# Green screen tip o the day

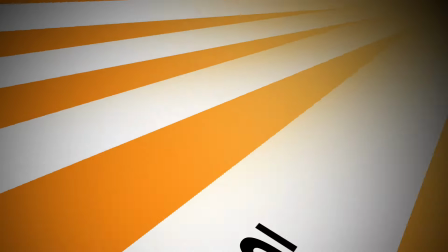0:00 two, hold the day.
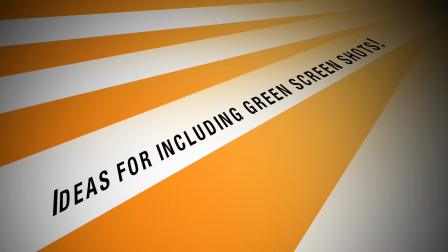0:08 That is for including green screen shots. Hi guys, today's tip of the day is about green screen and some ideas how you might creatively use green screen in your films. Not that many people are doing it this year, which I think is a shame because green screen is always fun to do and is part of the whole magic trick of cinema. Essentially, you're selling the audience something that is not real, and green screen is one of the tools that you can do that. So here are a few that I have been involved in that I want to talk to you about. The first is the funky scene transition / movie bookend.
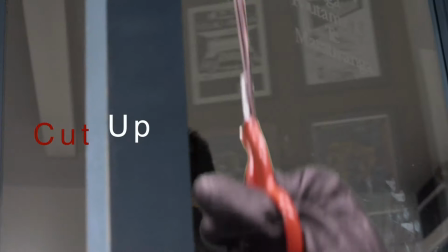0:45 Here is an example. So as you can see, it's just a hand moving up the frame at the beginning of the movie,
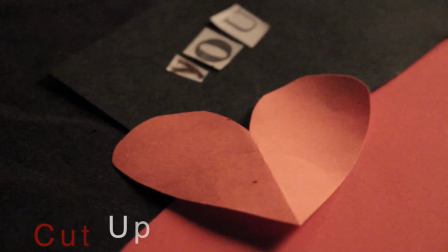0:53 and then we decided to end the movie with the exact same shot. Now you could also use this effect to transition between scenes.
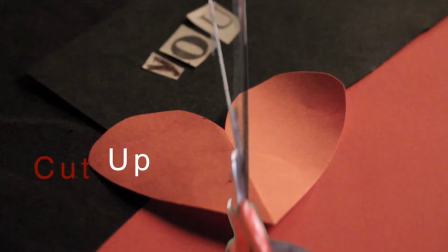1:01 It could be literally any object at all that relates to your movie. In this case it's a pair of scissors that goes with the title of the film, Cut Up.
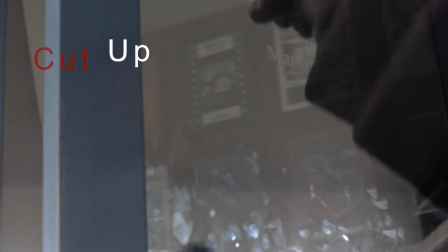1:08 It could be a face, it could be, I've seen it used with like coins moving down the film when it was a film about coins.
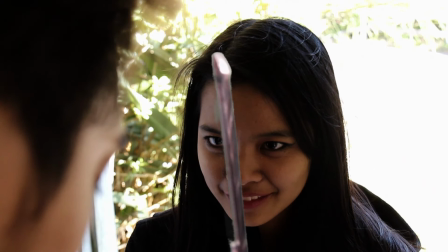1:15 And you could go sideways, keyframe the thing to go sideways so that you move along with a sideways wipe.
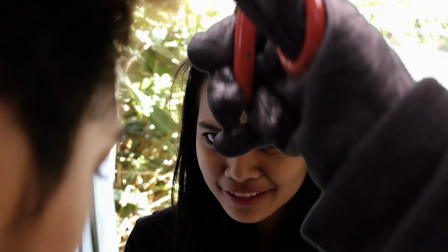1:23 You could do the same thing with a vertical wipe where it moves up. Mucho possibilities for that particular effect. The second idea is what I call the two-shot POV. Here is an example from the same film.
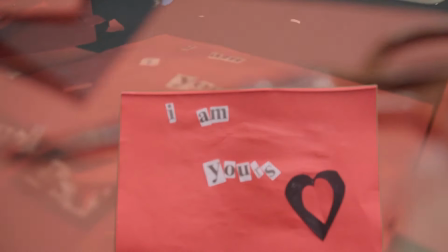1:38 The POV was one of the elements that had to be in this particular 48 hours.
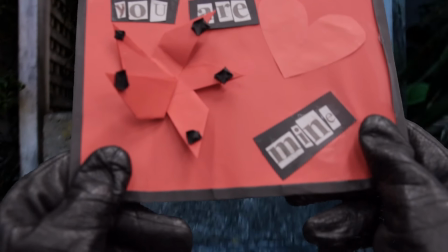1:43 So here you can see the POV shot starts in one shot and continues on to the second shot.
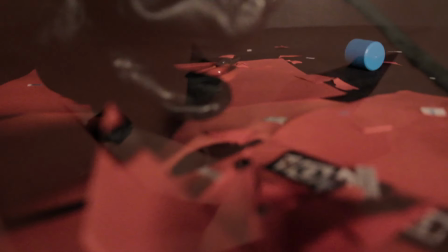1:49 There would be nothing at all to stop you from using the same idea of someone holding up in
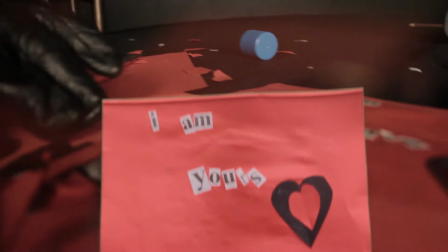1:54 front of 2 or 3 or 4 or several shots if you wanted to have them journeying all over town.
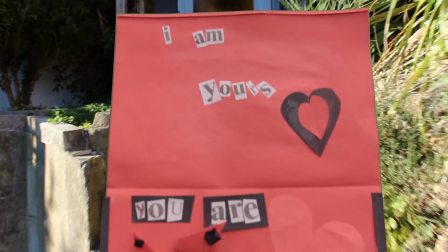1:58 This is a very simple shot to do, just having the actor's hands come up maybe with something in it, or it could be running, pumping up and down with running.
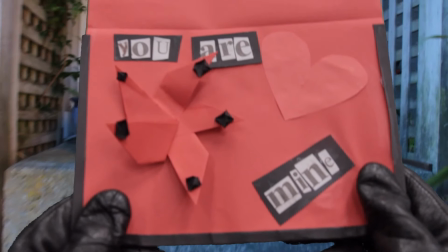2:08 And then shooting the POV shot without that in it,
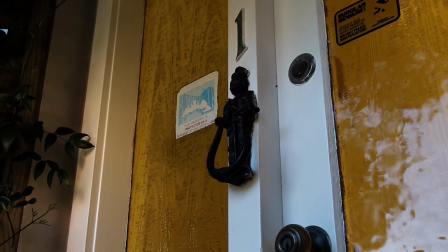2:13 and put them together in a montage on the editing program. Simple. Okay, the third one is what I call the layered effect shot, which is when you want to have multiple effects on different layers of the frame.
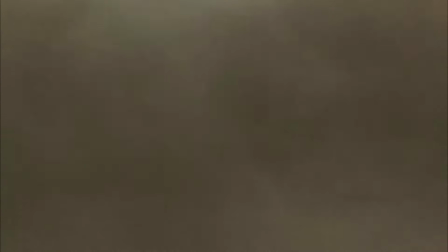2:27 So here we have Mr. Cargill reacting as a bomb goes off in the background.
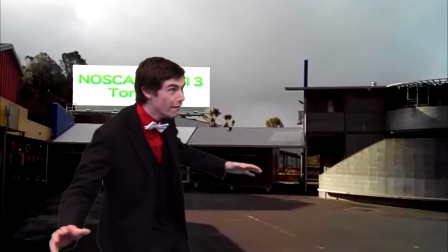2:33 Now I'll just run through how we did this. First we created the background shot with an app that I downloaded for free on my old Android smartphone actually, and I think it was called Action Movie Effects or something like that. Search for it in the App Store or on Google Play.
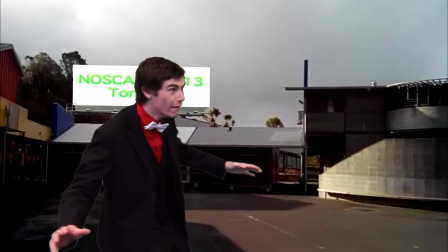2:51 Then we needed a shot of Mr. Cargill in the foreground reacting as though he was getting blown away by the explosion.
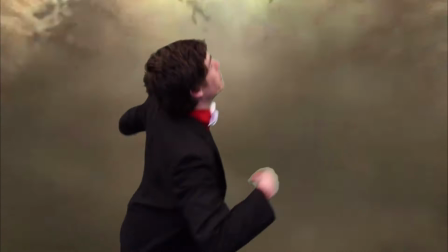2:58 Now this shot only lasts for a couple of seconds, and that is the key to success a lot of the times when you're using green screen.
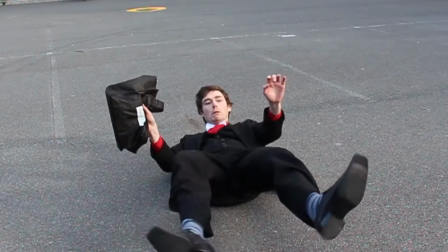3:05 Less is more. You don't want the audience to be able to look at it for too long, otherwise they will see it's fake. The next example is how to do a fake establishing shot. Here is an example from the same film.
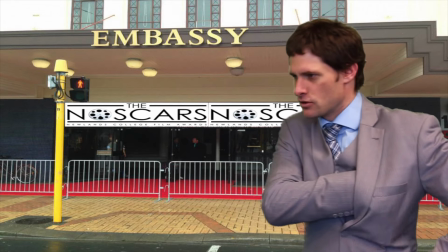3:17 As you can see, it's a fake embassy background, and then we have our character walk into the screen, establishing that he is at the embassy.
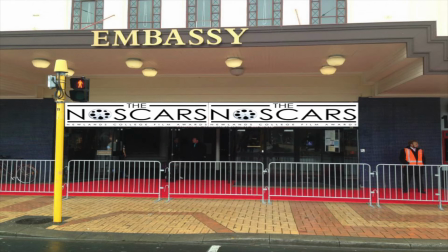3:24 Then we can cut to any old location that we've decided to use for the rest of the scene. This is
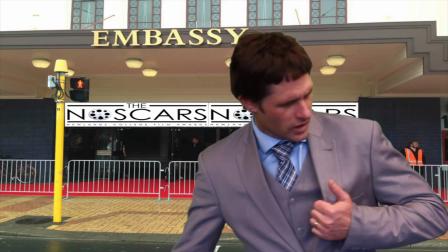3:30 very handy if you cannot afford to fly to Thailand, for example.
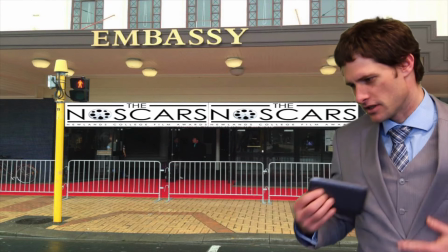3:38 And if you really need to get your actors to Thailand but you can't afford it,
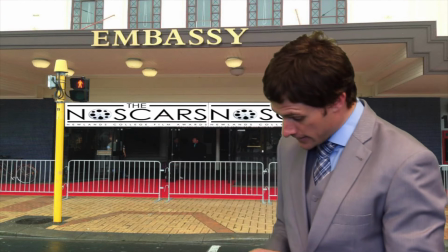3:42 you could simply use some footage of a street scene from Thailand that you found somewhere, or even a still image has been used in this example,
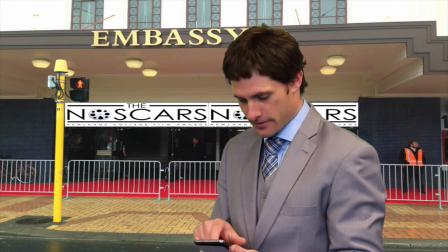3:49 and then just show the actor in front of the green screen walking across the frame, maybe with a map. Okay, the last idea I'm going to talk to you about is using Keyframe to animate your green screen shot.